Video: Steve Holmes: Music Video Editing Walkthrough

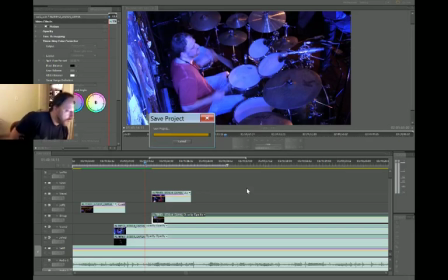(46:04)
If you try to click on things while saving, and it's like, no, stop. And then it gets to the end and, like, takes its time. Yeah, what's up? Talking with my mouth full on YouTube. Alright.
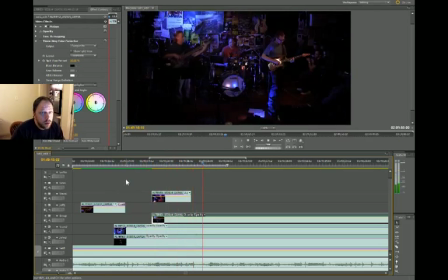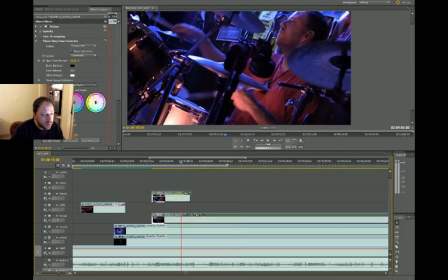(46:32)
Alright, I'm gonna stop it right there.
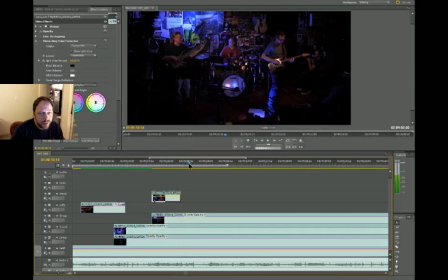(46:38)
Yeah, see? Because the C on my left hand is up. I don't know, I just think that kind of works.
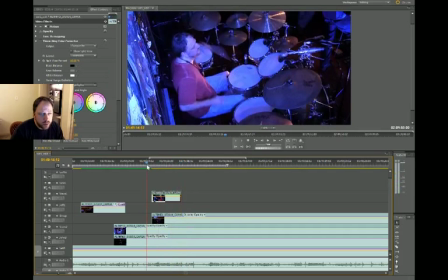(46:44)
That transition works better for me.
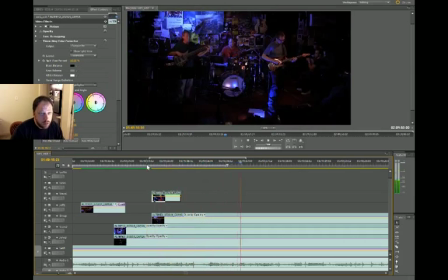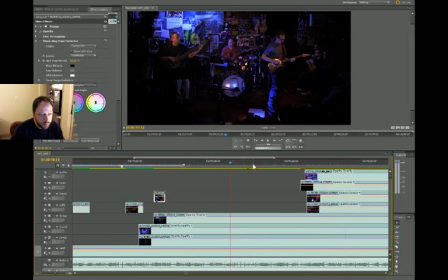(46:51)
Alright, I'm going to show the wide shot that whole time, because I like this section.
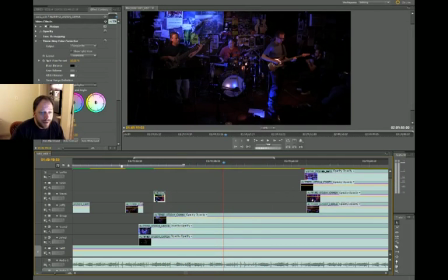(47:07)
Okay, that thing at the end, I kind of like what I'm doing there, so I'm going to try to show me doing it.
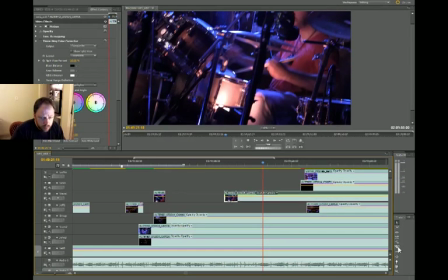(47:18)
Okay, that's not a good angle to show, let's do the overhead. Which means we have to cut the wide.
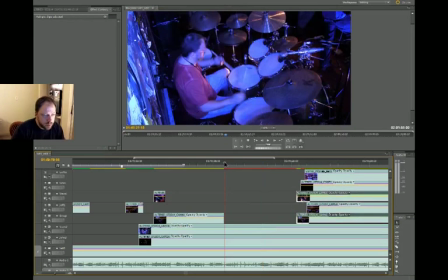(47:27)
It's warm in here. Need to turn the air conditioning back on. Standby. Okay. All right, where were we? We were showing the drums from the top down, right there.
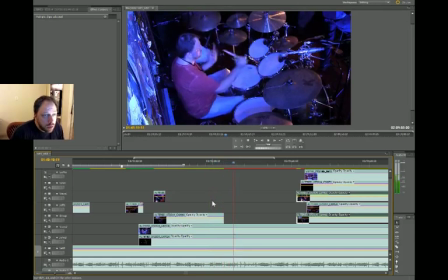See, it's not.
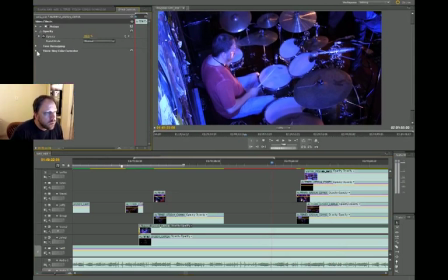(47:59)
I don't know why that's red. I see 100%. Yeah, I don't know how that happened. Oh well.
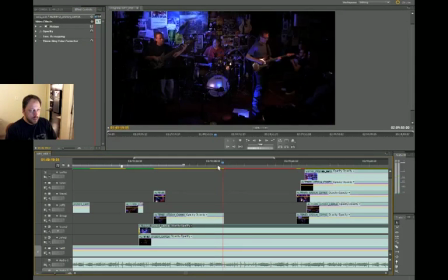(48:11)
So I kind of like to cut to
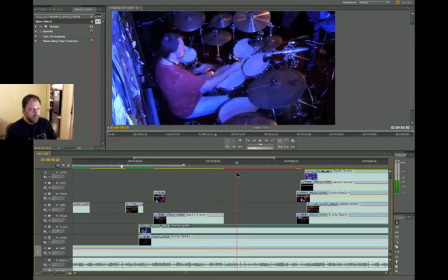(48:15)
this shot right as I'm about to do that. Right? Boom. So. We'll scooch the wide shot over until that point and see how that works.
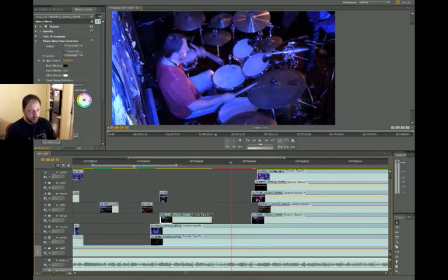(48:31)
Now it's all chuggy, which is a pain in the ass.
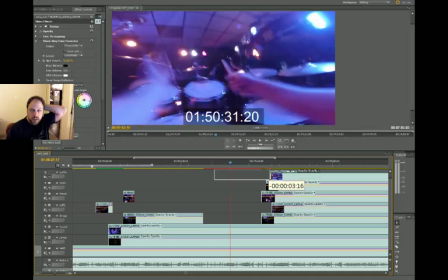(48:36)
How does this shot look? Actually, this might be better.
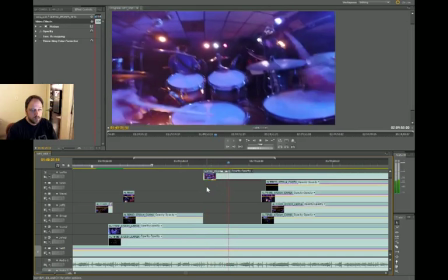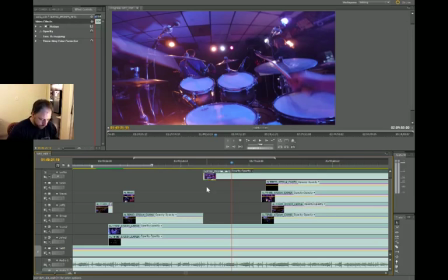(48:48)
Interesting. I don't know. I don't know. How long is this? I don't know how long we've been recording for. I'm not going to worry about it.
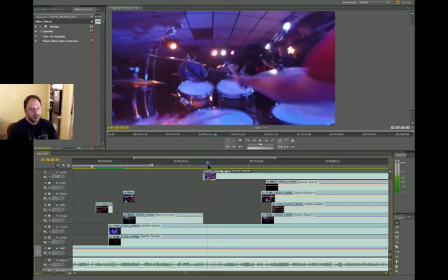(49:10)
Okay, I kind of like this angle better.
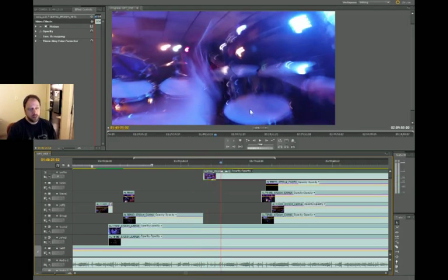(49:14)
Because I'm hitting these tom-toms here, like this tom-tom and this tom-tom, that's what those drums are called.
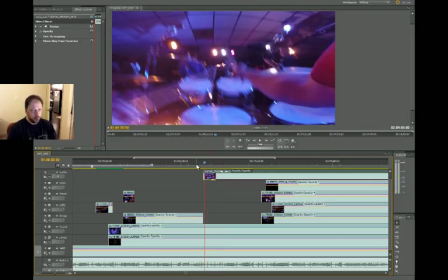(49:19)
I'm hitting them, and that always kind of looks cool when you're going down the tom-toms, like do-do-do-do, whatever. It looks better from the GoPro. Alright,
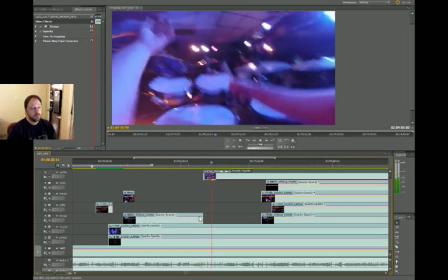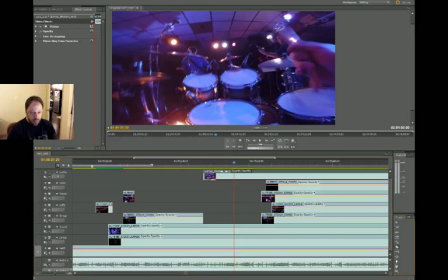(49:32)
so that's how long I want to show that.
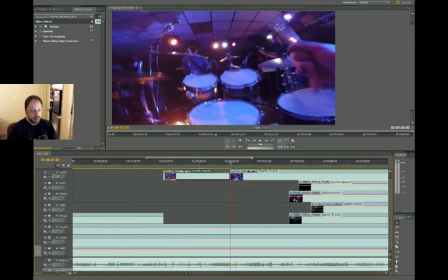(49:38)
And actually what the band is doing here is we're playing these hits kind of together.
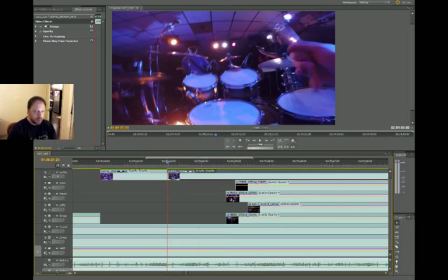(49:43)
You know, like we're playing these notes in unison, these long notes.
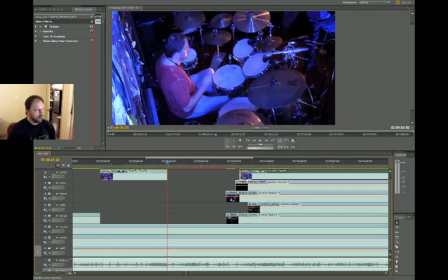(49:49)
And so whenever we do that, I kind of look down here and the audio, and I can see when that's happening, and I'll use that to help me line up when to cut to whatever it is I want to cut to.
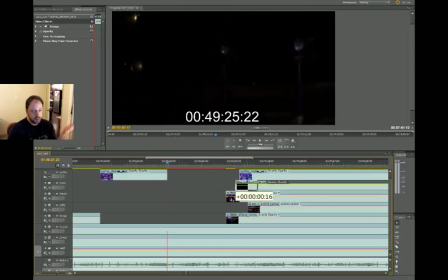(50:01)
So the first thing I want to cut to is John, because he's due for some camera time, except as you can see, good Lord, what the hell is this cameraman doing? Look at this, I'm like scrubbing through.